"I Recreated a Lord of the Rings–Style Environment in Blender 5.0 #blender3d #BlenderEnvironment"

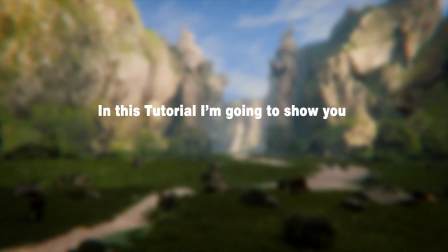0:00 Hey guys, this is Khatak CG. In this tutorial, I'm going to show you how I made this Lord of the Rings style environment in Blender 5.0.
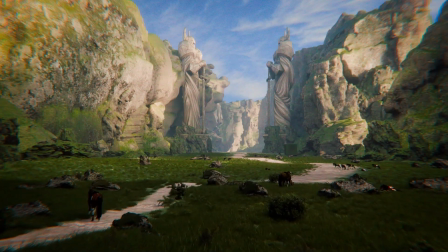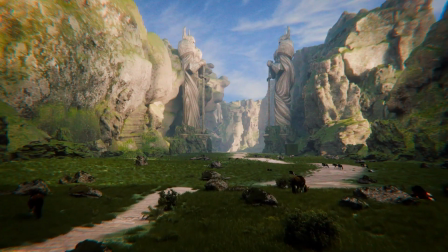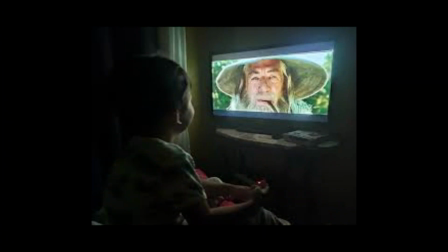0:19 Growing up, the Lord of the Rings wasn't just a movie for me, it was a world I completely disappeared into.
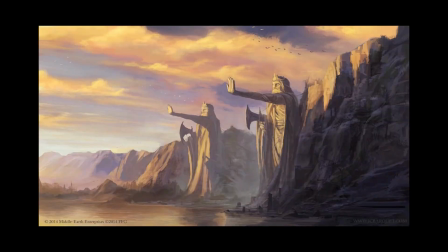0:24 The landscapes, the scale, the sense of ancient history, it all stayed with me.
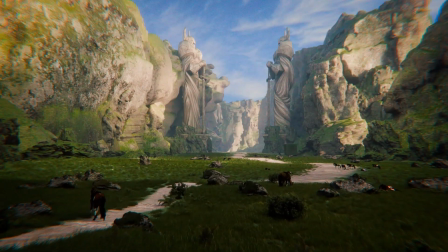0:29 And now, years later, working in 3D, recreating that feeling has always been a dream of mine.
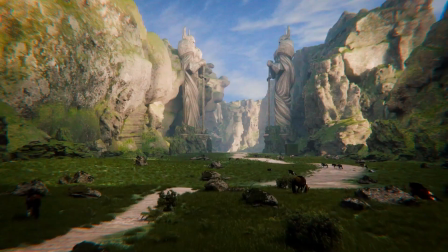0:35 So this scene is my tribute, not a copy, but a Lord of the Rings inspired environment that captures the mood,
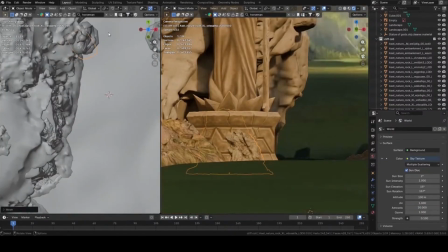0:41 the scale, and that sense of timeless fantasy. In this video, I'll break down exactly how I built this environment in Blender,
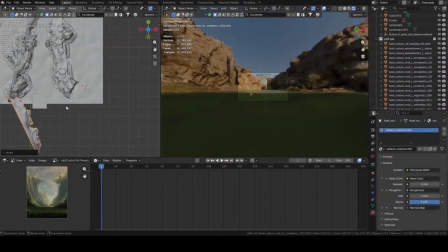0:49 from the terrain and rocks, to lighting, composition, and final atmosphere.
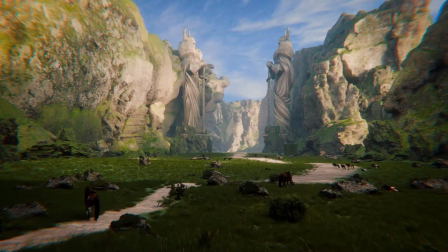0:55 By the end of this video, you will understand the full workflow behind this scene, and you will be able to apply it to create your own environments.
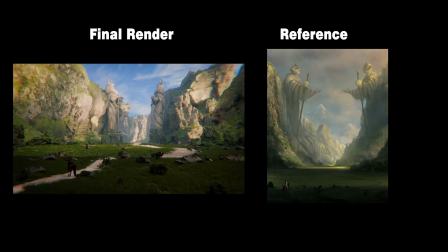1:02 Let's jump into the process. Every environment I create starts the same way, with a strong reference.
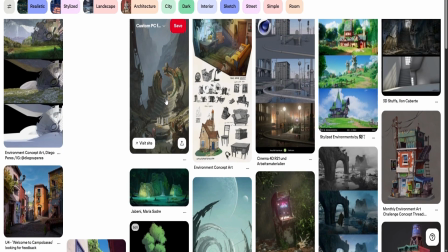1:09 Before opening Blender, I spent time finding an image that captures the mood, scale, and storytelling I'm aiming for.
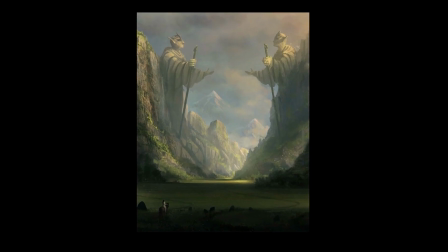1:16 For this scene, this reference immediately stood out to me.
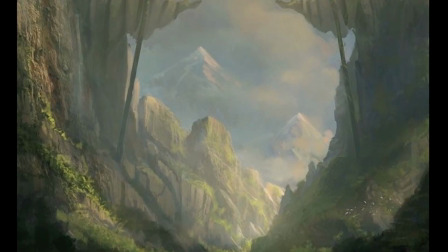1:19 The massive guardian statues, the dramatic cliffs, and the sense of ancient history were exactly the feeling I wanted to recreate.
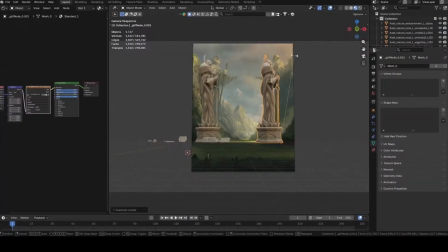1:27 Once I had this reference logged in, I used it as a visual guide throughout the entire process, from blocking the sea to detailing, lighting, and atmosphere.
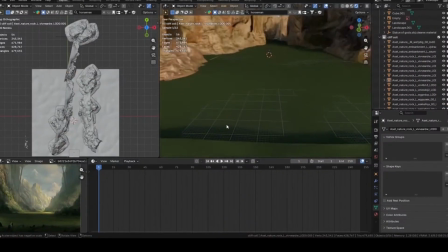1:36 With that in place, let's start building the environment.
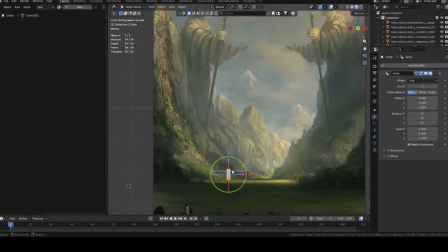1:39 The first thing I do inside Blender is use the default cube to figure out the scale of the statues based on the reference image. I'm not worried about details at this stage, I'm only trying to understand how tall and massive these forms need to feel in the scene.
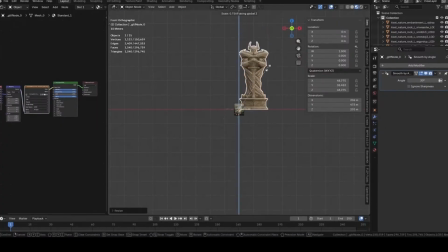1:53 By comparing the statues to the surrounding cliffs and landscape in the reference, I could roughly block out their proportions. In the final scene, each statue ended up being around 200 meters tall,
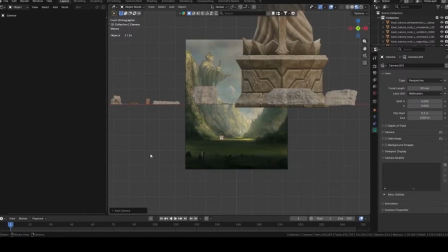2:05 so locking in that scale early helped everything else fall into place naturally.
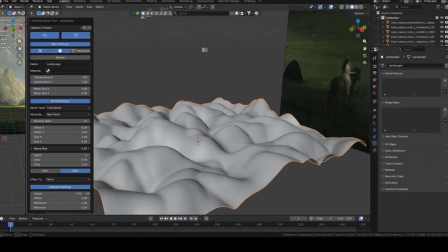2:10 Once the scale felt right, I could start shaping the terrain and composition around it without constantly resizing later.
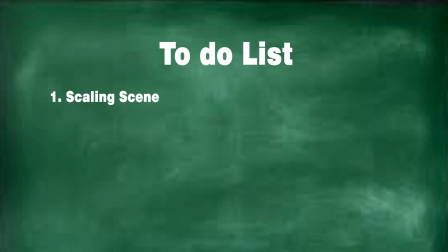2:17 I began by creating two separate ground planes, one for the foreground and one for the midground.
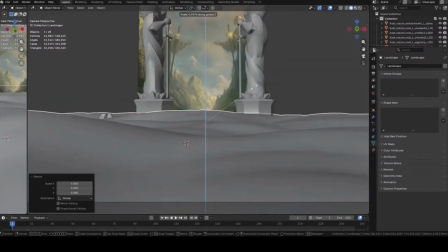2:22 This gave me more control over the depth of the scene and helped clearly separate the different layers of the environment.
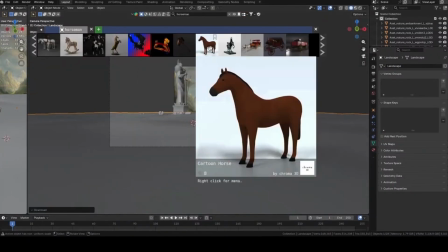2:29 In the foreground, I added a simple low poly horse inspired by the reference image to help sell the scale and add a bit of storytelling.
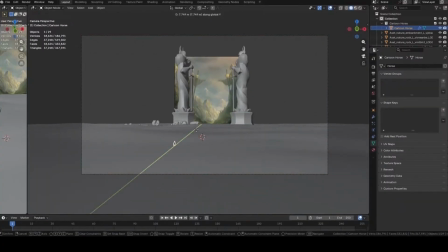2:37 At the same time, I kept adjusting the camera, moving it around and changing the focal length until the composition felt right.
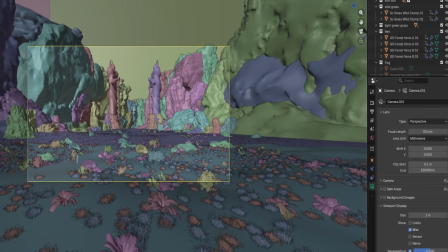2:43 For the final shot, I settled on a 30 mm focal length, which gave me a wide cinematic feel without distorting the scene too much.
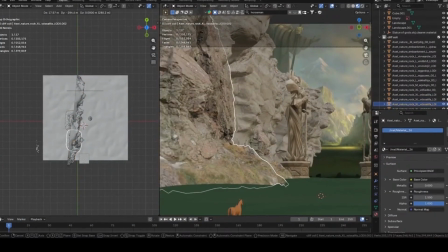2:51 With the camera logged in, I started building out the surrounding cliffs using 3D scanned rocks and cliff assets from Quixel Bridge.
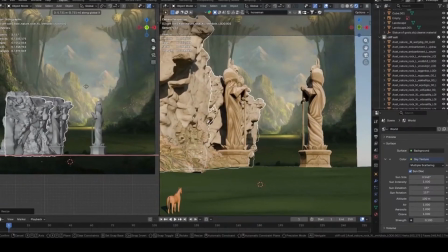2:58 These scanned models made it much easier to create massive, believable cliffs around the scene, especially at this scale.
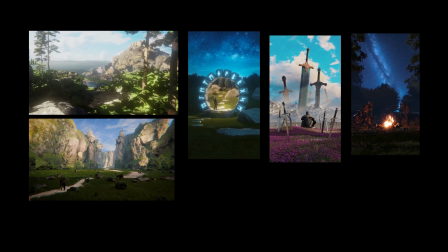3:04 I've used these assets in many of my previous renders, and they have been incredibly helpful for quickly adding realism and detail.
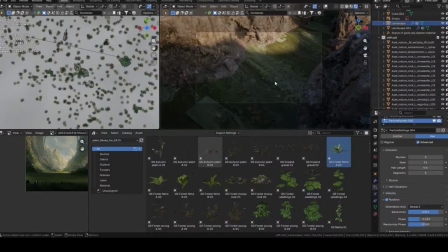3:12 For this environment, the Quixel cliff and rock scans played a huge role in shaping the landscape and grounding the scene in reality.
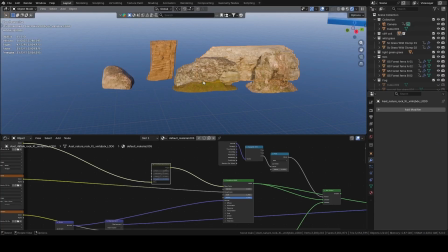3:19 One issue I ran into was that the cliff and rock assets didn't all share the same color.
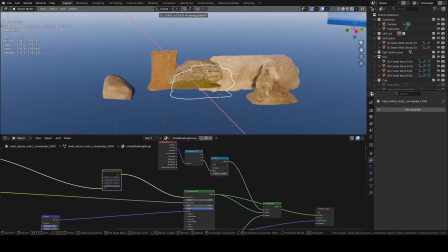3:24 Some were more reddish, some lighter, and the other dark gray.
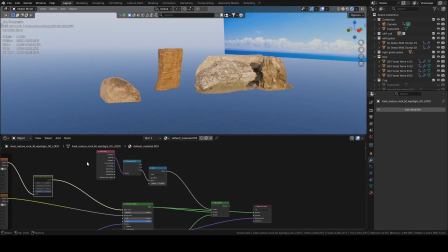3:28 To unify the scene, I adjusted their textures using a hue saturation node, bringing all the rocks into a consistent color range.
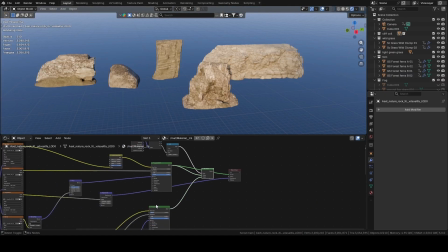3:35 After that, I mixed in a grass texture using a mix shader.
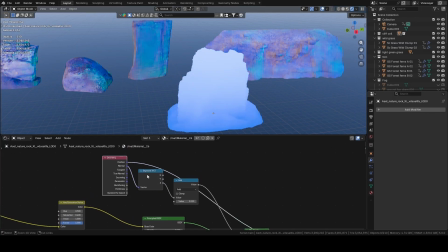3:38 For the mix factor, I used the normal output from the geometry node passed through a separate XYZ node and used the Z output as the mask.
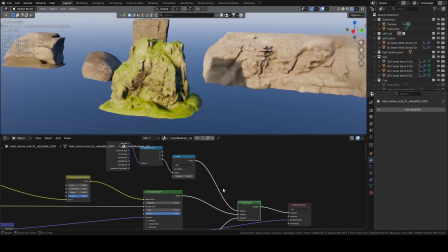3:47 This way, the grass texture only appears on upward facing surfaces and doesn't wrap around the vertical sides of the cliffs and rocks.
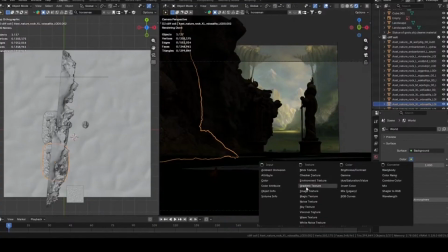3:54 Once the environment was in place, I moved on to lighting the scene using Blender 5.0's new sky texture with multiple scattering enabled.
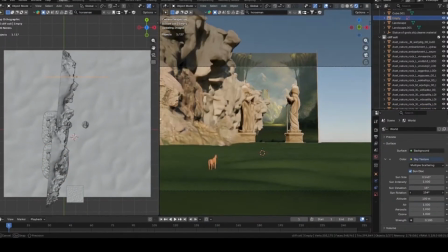4:02 This gave me much more realistic atmospheric lighting and softer light transitions across the scene.
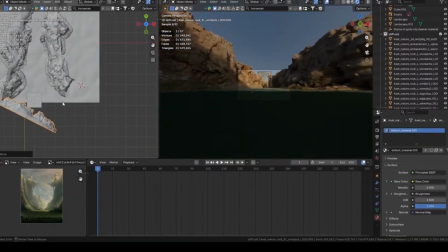4:07 To control the mood, I placed large rock assets behind the camera to block direct sunlight from hitting the foreground.
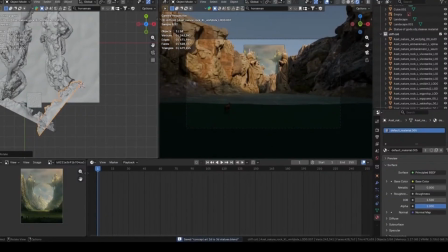4:14 This created a colder, indirect lighting in the foreground, but later on I adjusted this in the final lighting pass.
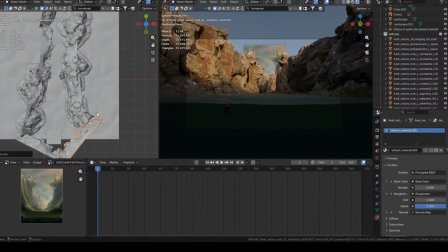4:21 Since the shadow heavy foreground wasn't working visually, to help guide the viewers,
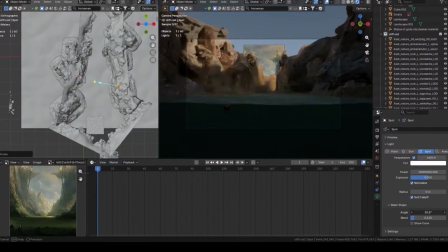4:25 I also added a subtle spotlight on one of the statue's head, making it stand out more clearly from the surrounding environment.
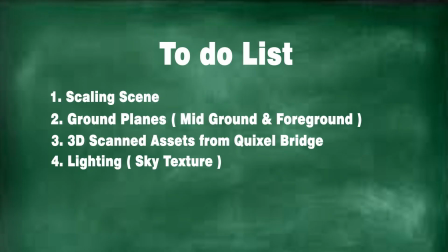4:33 After locking in the lighting, I moved on to adding detail and life to the scene.
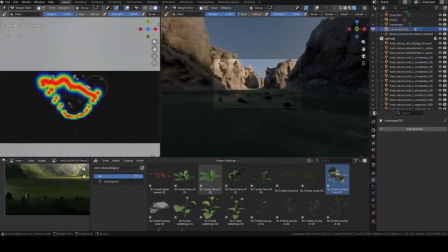4:38 I used Blender's particle system along with weight painting to precisely scatter wild grass, bushes, and rocks across both the foreground and the midground.
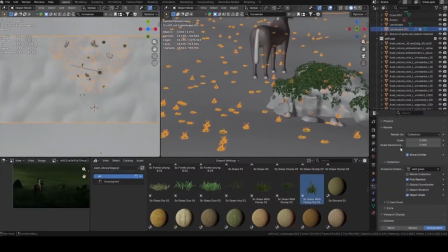4:47 This gave me full control over the vegetation appears, helping me keep important areas clean while adding density where it mattered.
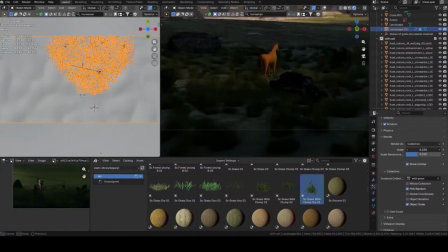4:55 On top of that,
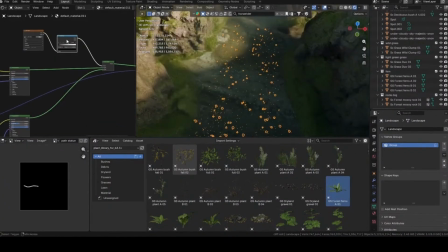4:56 I did some custom texture painting to carve out a path through the scene. using a dirt texture to naturally guide the viewer's eye towards the statues.
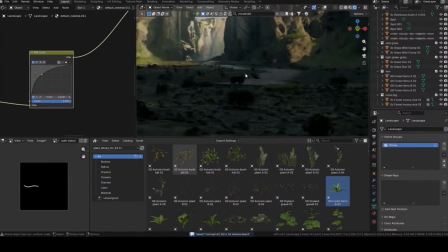5:05 To add more life to the environment, I introduced horses with subtle animations.
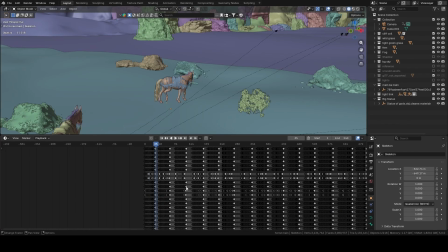5:10 I started with a single horse asset that included multiple animation clips.
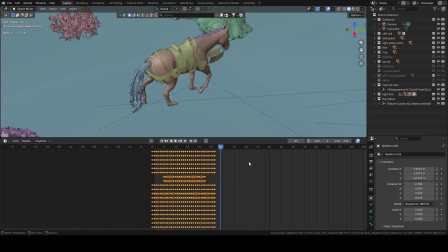5:15 From there, I duplicated the main horse and assigned different animations to each one, some walking, some sleeping, and others grazing.
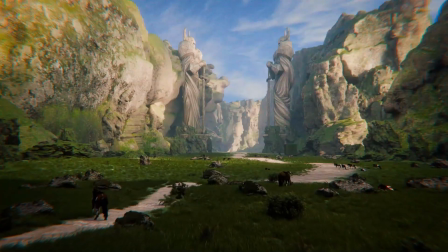5:23 These small animated details helped make the environment feel alive, even though the scene itself is mostly static.
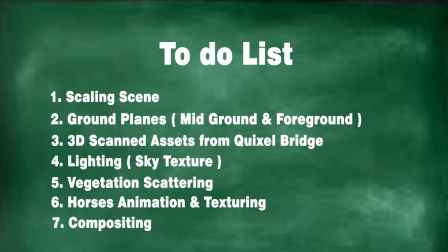5:30 For the final polish, I moved into Blender's Compositor to handle post-processing.
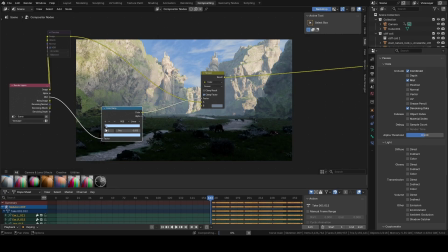5:35 I started by using a mist pass to add atmospheric fog in the distance with a very subtle blue tint to enhance depth and scale.
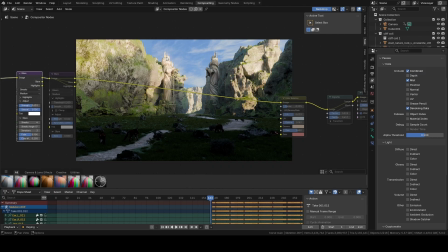5:43 To enhance the highlights, I used two glare nodes, one set to streaks and another set to blue, keeping both effects very controlled. After that, I used a color balance node to push the colors slightly, making the scene feel richer and more vibrant without overdoing it.
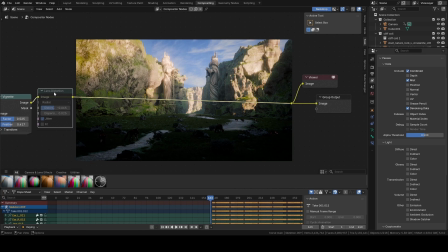6:00 Finally, I added a subtle vignette to darken the corners and a touch of lens distortion to give the image a more realistic cinematic finish.
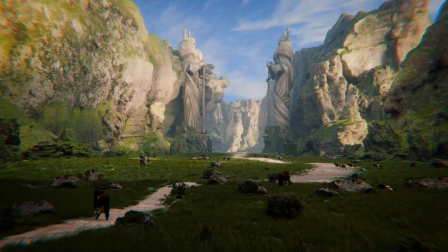6:09 And that's how I created this Lord of the Rings inspired environment in Blender,
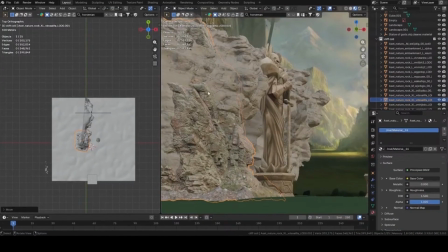6:13 from reference and scale all the way to lighting, animation, and final compositing.
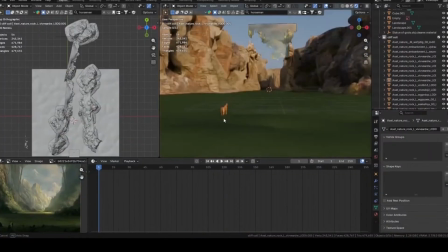6:18 If you found this breakdown helpful, make sure to like the video. It really helps the channel grow.
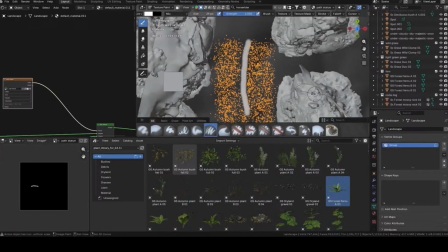6:23 And if you want more environment breakdowns, Blender workflows, and cinematic 3D content, subscribe so you don't miss what's coming next.
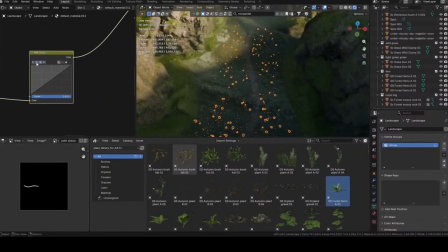6:31 Feel free to leave a comment if you have any questions or if there's a specific environment you'd like me to break down next.
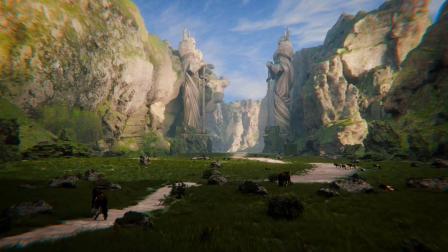6:36 Thanks for watching, and I'll see you in the next one. Bye.